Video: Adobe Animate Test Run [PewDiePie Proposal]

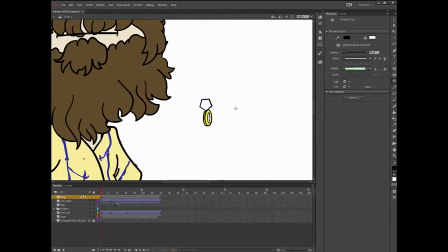758s
And here we draw the ring that he's going to pull out of the beard. Turns out I didn't like the pop.
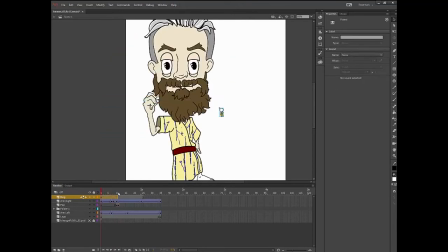763s
It just felt cheap and cheesy, and I don't know, I guess if I were to go back I might kind of combine the animation I did with the beard along with perhaps some sort of pop graphic.
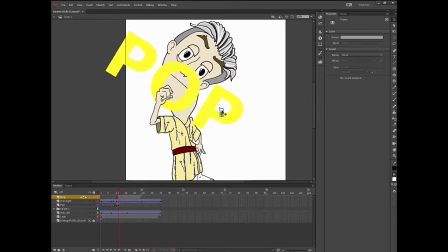775s
And there's always room for improvement. But again, I was just really trying to get a test done, not make a good animation,
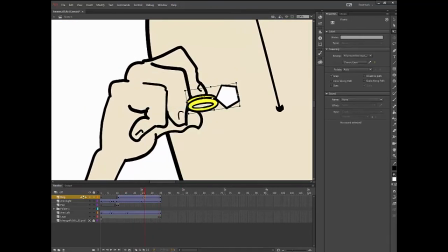784s
but it always hurts me in retrospect to sit and think about what I could have done given more time.
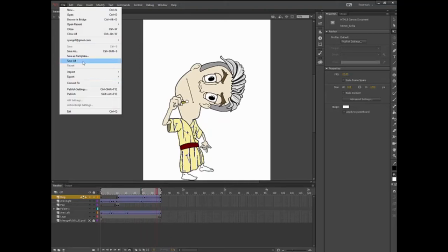792s
I figured I'd throw in a little background, something that makes the yellow and everything pop.
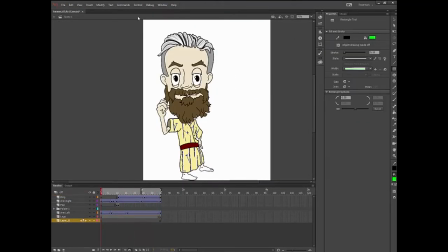800s
And when it was all done, I just exported those frames, pulled them into After Effects, added some cherry blossoms to the background,
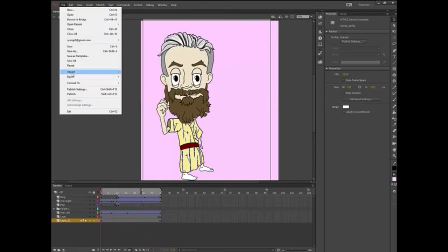809s
and a little track that I played on my shakuhachi flute, and you end up with this animation right here. So here's what I figured out after this process. I don't think I'm going to use Adobe Animate. It seems to me it's kind of like this separate entity from all the other Adobe tools. It just doesn't integrate the same way. And since I'm doing a lot of my artwork in Photoshop, it actually makes more sense, I think, to try and use After Effects for my animation. I'm pretty comfortable in there, and After Effects does have some pretty awesome animation tools. My characters are simple, but I'm going to try to do things like, dramatic lighting, compositing in perhaps like realistic backgrounds, and I just couldn't get the extremes I was looking for out of Adobe Animate without a lot of work. So we're going to try After Effects next, and hopefully we'll have some more success with that.
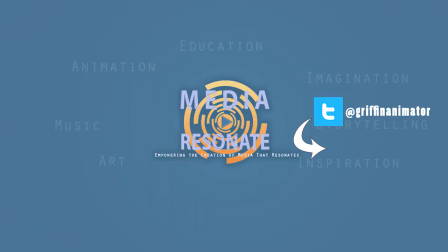865s
Alright, thanks again for joining me, everybody. If you want to, go ahead and check out some of the links below. You can join me on Facebook, where I'm doing some drawing exercises, some storytelling stuff. We've got a Reddit group I'm trying to get off the ground. Follow me on Twitter for all the latest little updates and doodles and all that good stuff.
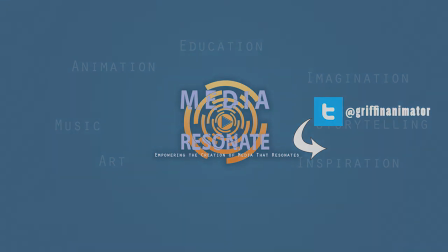883s
And I will catch you next time. Bye-bye.